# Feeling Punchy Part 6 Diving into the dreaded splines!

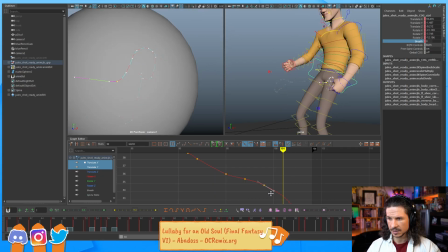78:29 Let's clean this up a little bit.
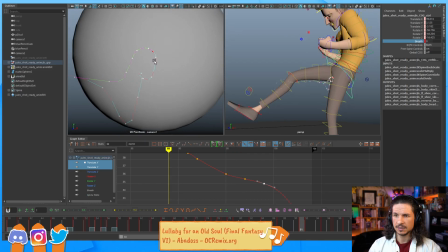78:37 So I'm just looking at my curve. That little bounce right there, I'm not a fan of. Right there, we talked about it earlier, but it's too much.
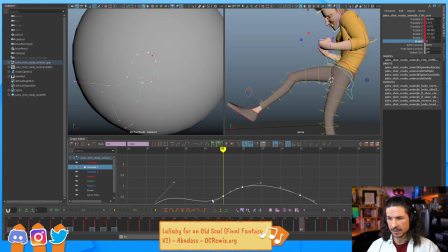78:52 It feels like the character is literally bouncing out versus kind of easing. So we'll just tweak that a little bit. There you go, that's better.
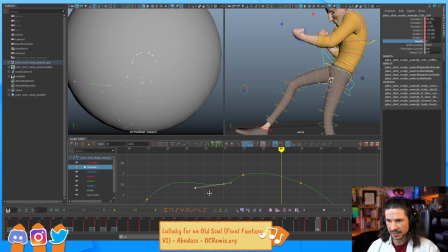79:10 I want a little anticipation, but not so much that it kills the rest of the motion.
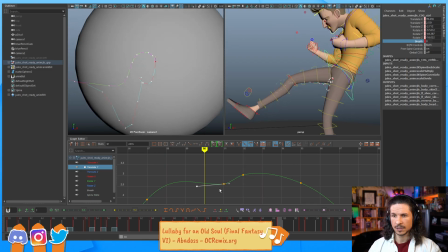79:21 Okay.
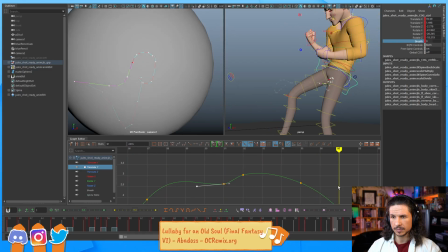79:30 Swoops through. I think this could be pulled back just a little bit. Just create a little bit of a kind of small anticipation almost right in there.
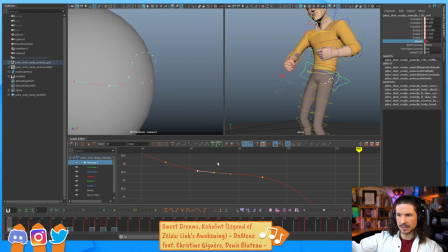79:53 And then let the momentum swoop through.
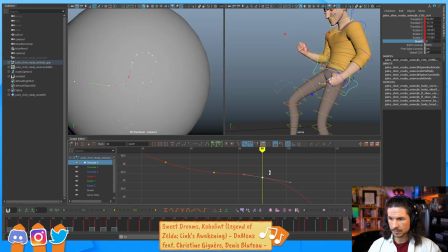Okay. And then at the end is just kind of easing in.
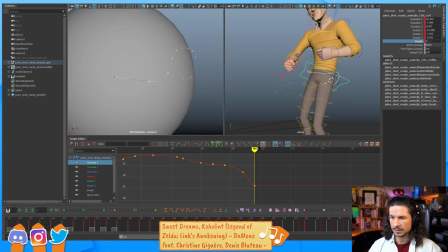80:09 Is that what I want? Too much. This is actually something to always be aware of, is when you're working in auto tangents, your start and end tangents are always going to ease in and out very evenly.
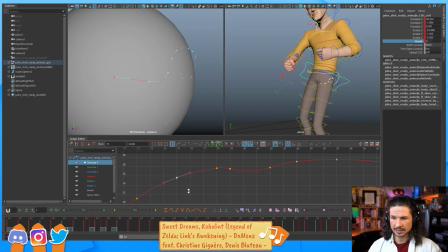80:28 And it's good to try and push that. Otherwise, what's going to end up happening is your curves are always going to, or your animation is always going to feel like it just slows to a stop at the end. So always double check that. So same thing here. See how it just flattens out right there?
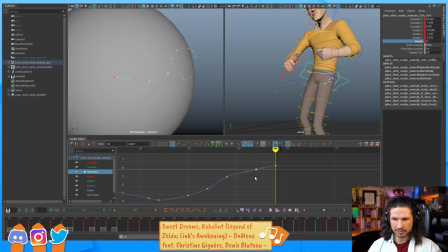80:48 Unless there's a reason to, it probably shouldn't just flatten out.
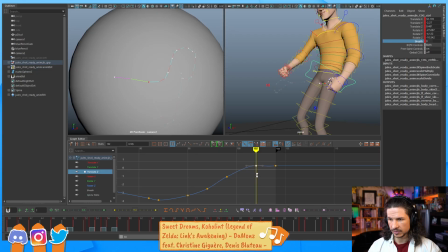80:55 I'm going to overshoot this just for the heck of it. I can actually feel no difference. How are you noticing such small changes? So I'm just looking at it like in the super close-up view here.
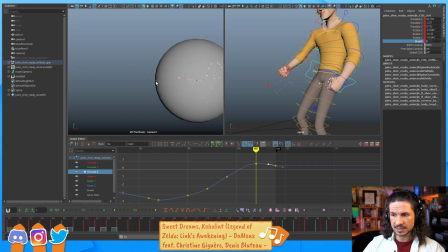81:11 This is to try and clean out all of the small little hitches and wiggles. So I should have actually buffered the curve so we could actually see it before and after. You're not going to see too much from the actual shot camera,
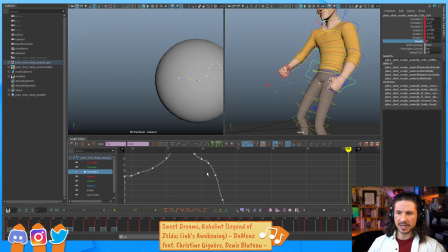81:26 but because I put so many breakdowns already, my main motion is in there. I'm not making huge, like, okay, change the arc in this section. Let's put in a huge overshoot in another section.
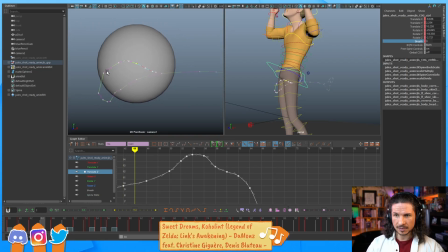81:40 It's really just cleaning up the flow of the arcs here so that I can get, for example, just a little bit more hang time right through there, which I think I can push even more still.
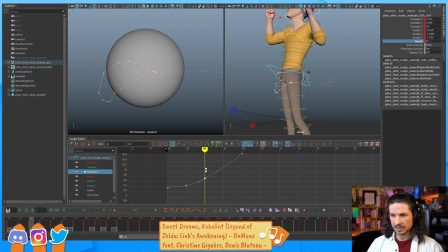81:53 It's very small changes. So even here, for example, like, maybe we'll just ease that out just a little bit more here.
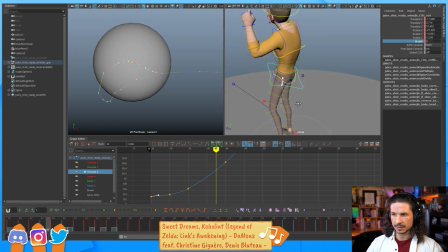82:01 This you're not going to see because it's going to be from this angle. So this is going to be like from the top down view.
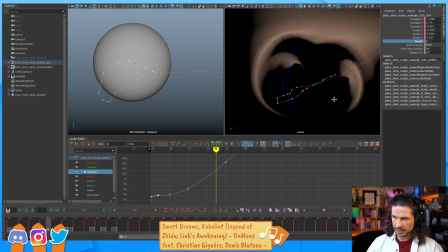82:09 This is where we're going to see these changes.
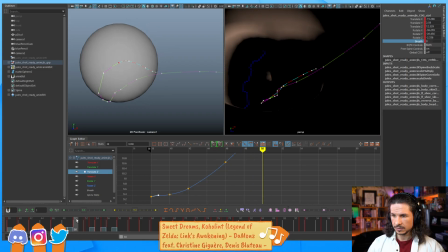82:15 So as it goes through, comes through, and we'll just kind of ease that a little bit. Make it a little rounder so it doesn't flatten out.
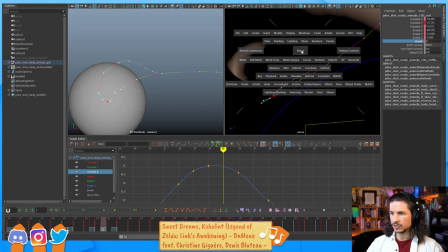82:34 And I could even switch this to the top view.